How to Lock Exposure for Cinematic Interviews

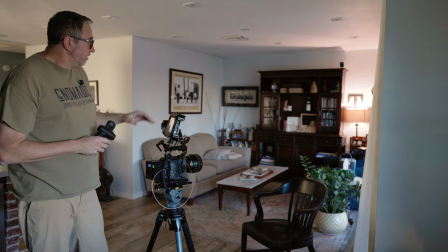241s
The other one that we want to look at is this lamp, because of the time of day that we're in,
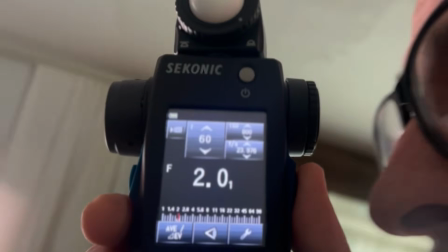247s
this lamp looks a lot brighter than the window. So let's take a reading of the lamp, and it measures at f16.
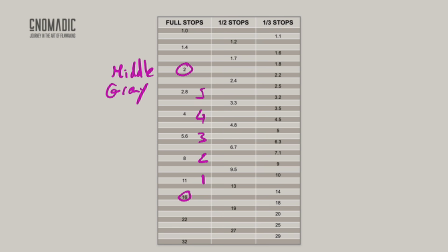255s
So f16, that's 6 stops above middle gray. And for me, that's a little too close for comfort.
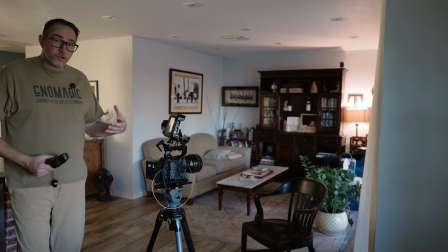262s
And so what we're gonna do now is, we don't wanna change our camera settings.
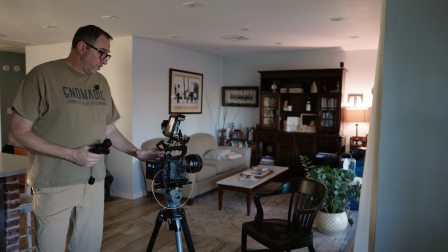268s
Those are the settings that I wanna use. I don't wanna adjust my aperture or my shutter speed.
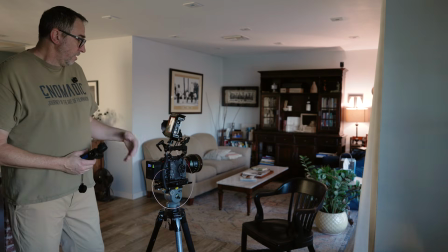273s
What I'm gonna do is I'm gonna add some ND filter. So we need to decide how much ND we want to add in order to then protect our highlights.
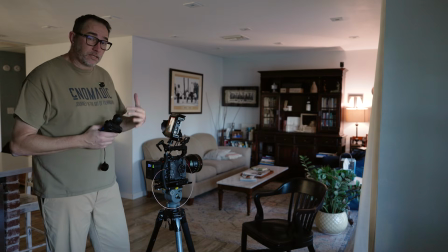281s
And let's say, because it's measuring at around 6 stops, let's say we want to add 3 stops of ND.
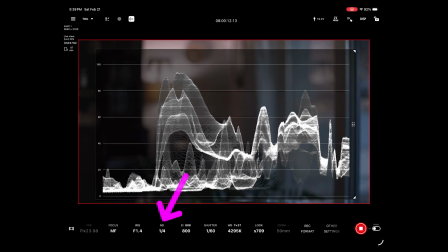286s
So I'm going to turn it on where ND4, which is 2 stops. And in order for me to add 1 more stop, I'm going to double that. So instead of 4, we're going to get to an 8. And so now we know
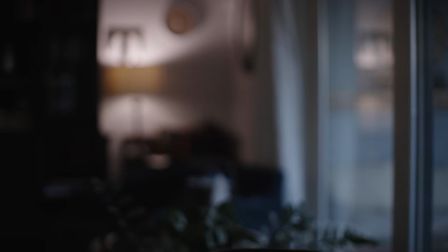300s
that our lamp back there, which was at 6 stops above, is now 3 stops above middle gray.
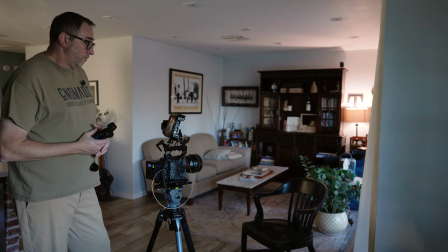308s
And so we have plenty of room on our dynamic range.
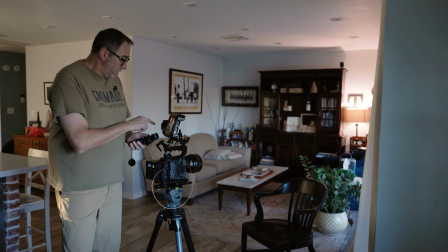313s
Now, I need to make sure that I add the ND filter that I just put in onto my meter, or else all my readings are going to be off.
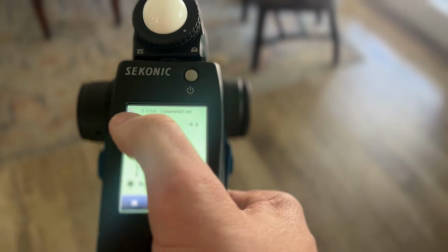322s
So we have a set filter compensation where I can just add 3 stops of ND.
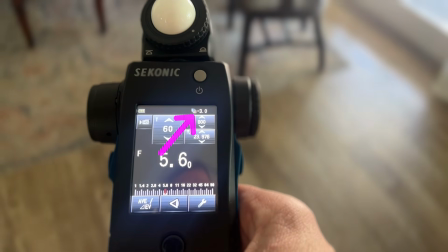333s
And now it shows that we have 3 stops of ND as a compensation.
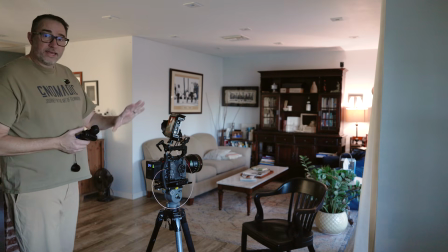338s
Okay, so that's kind of it as far as setting up our camera.
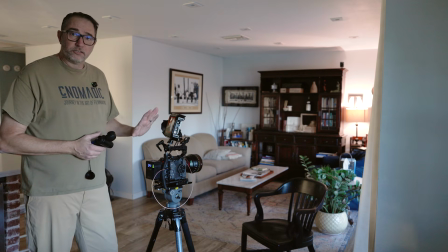342s
We now have the settings that we want, and we're not going to touch it anymore. Now it's all about adding lights where we need to add light.
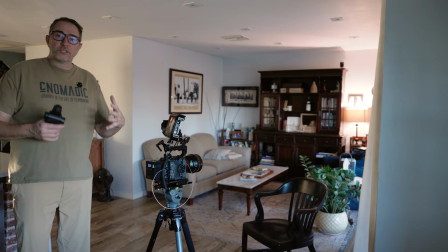349s
All right, so let's bring our subject in. We'll have him sit in the chair.
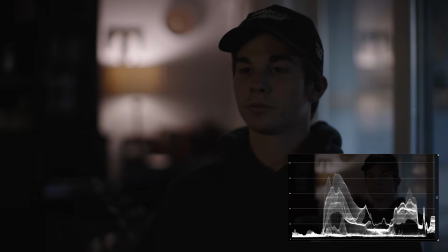358s
And what we want to do now is we want to use the meter to measure how much stops of light we need to add in order to expose him properly.
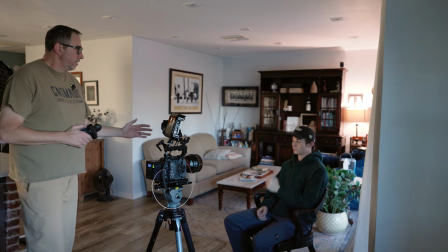368s
And in this case, because he's looking this way, his right side here is going to be his key side.
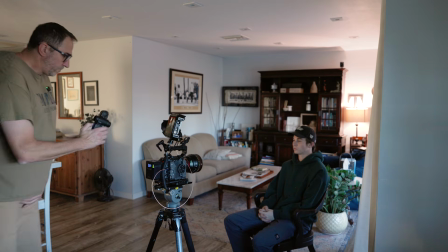374s
His left side is going to be his fill side. And so same thing, I'm just going to do a spot reading on his key side.
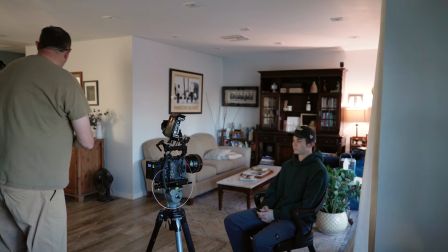384s
And this one's a 0.5. And so we have at least 2 stops of lights that we need to add onto his key side.
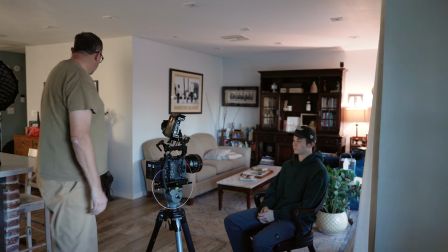393s
So I'm going to bring in my key light.
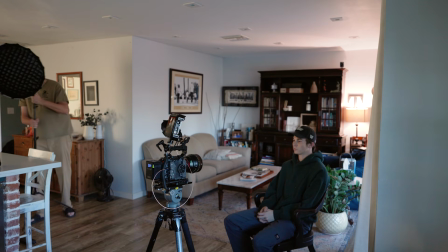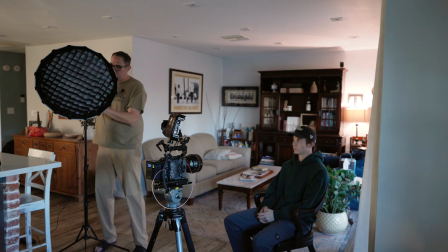400s
And on this one, this is the Amaran 200X.
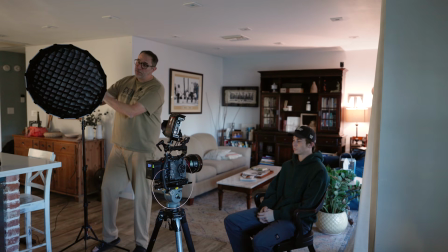405s
We put the mini dome on it and put the egg crate because we want to try to keep as much of the light straight and avoid spills,
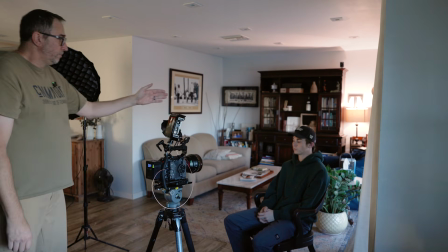417s
because I want to do quite a bit of contrast between his key side and his fill side.
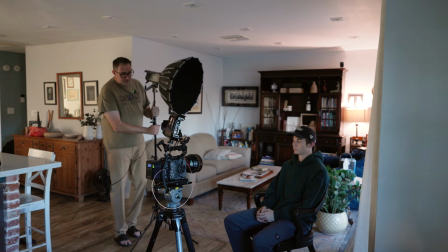422s
And so we have the egg crate on there, and that will hopefully help us create more contrast.
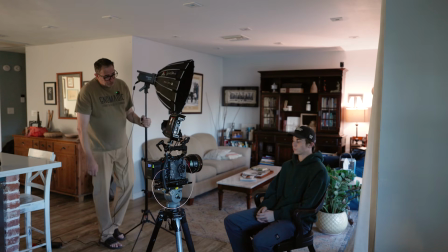429s
Now I want to put it at a pretty good angle so that I can,
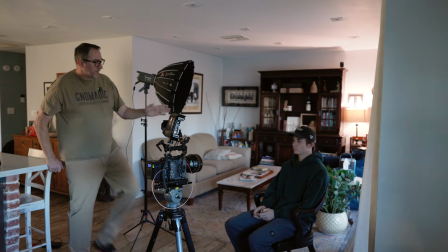435s
again, control the spill and avoid lighting up too much of his face.
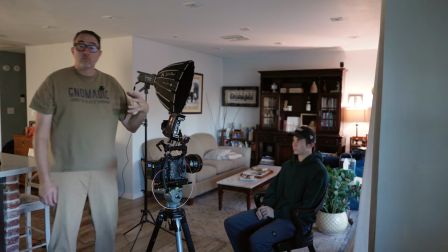439s
Now, the light is facing a light wall. It's not pure white, but it's pretty bright.
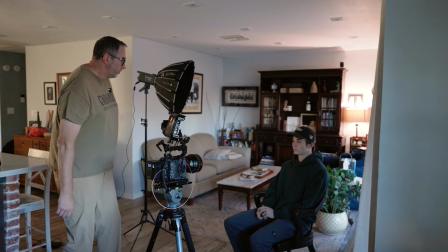446s
So a lot of light is going to bounce off the wall, but that's okay. We'll deal with that.
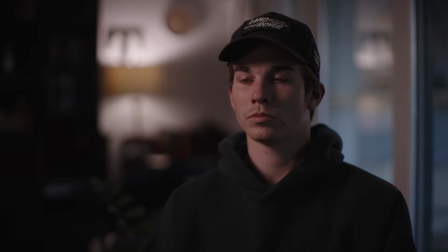451s
So let me turn this on. Let me turn this way down. And we'll start at 4%.
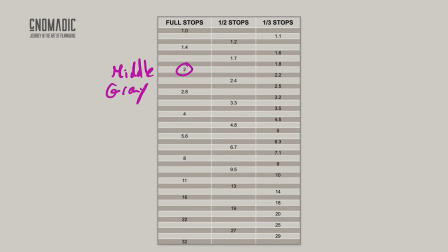459s
My camera is set to 1.4, but remember that we need the meter to read 2.0.
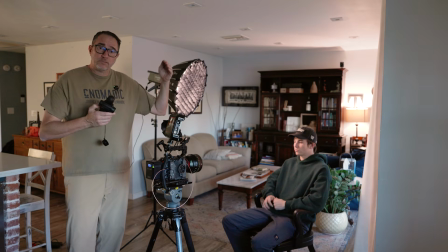464s
And so that will tell me middle gray will sit at 2.0, but I'm exposed 1 stop above, which will make his face 1 stop above middle gray.
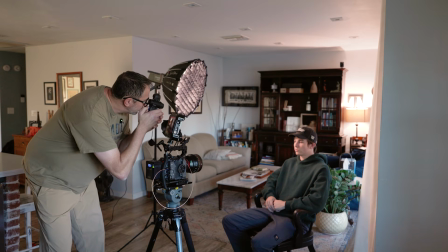472s
Okay, so we're going to read his key side, and this tells me 1.
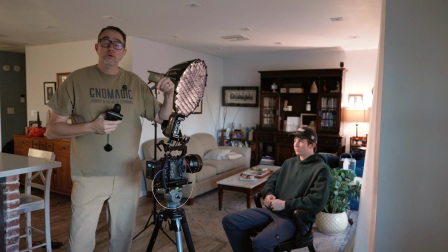478s
So we need to get to 2 in order to be 1 stop over.
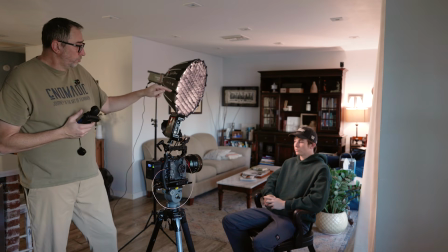483s
So we are 2 stops underexposed.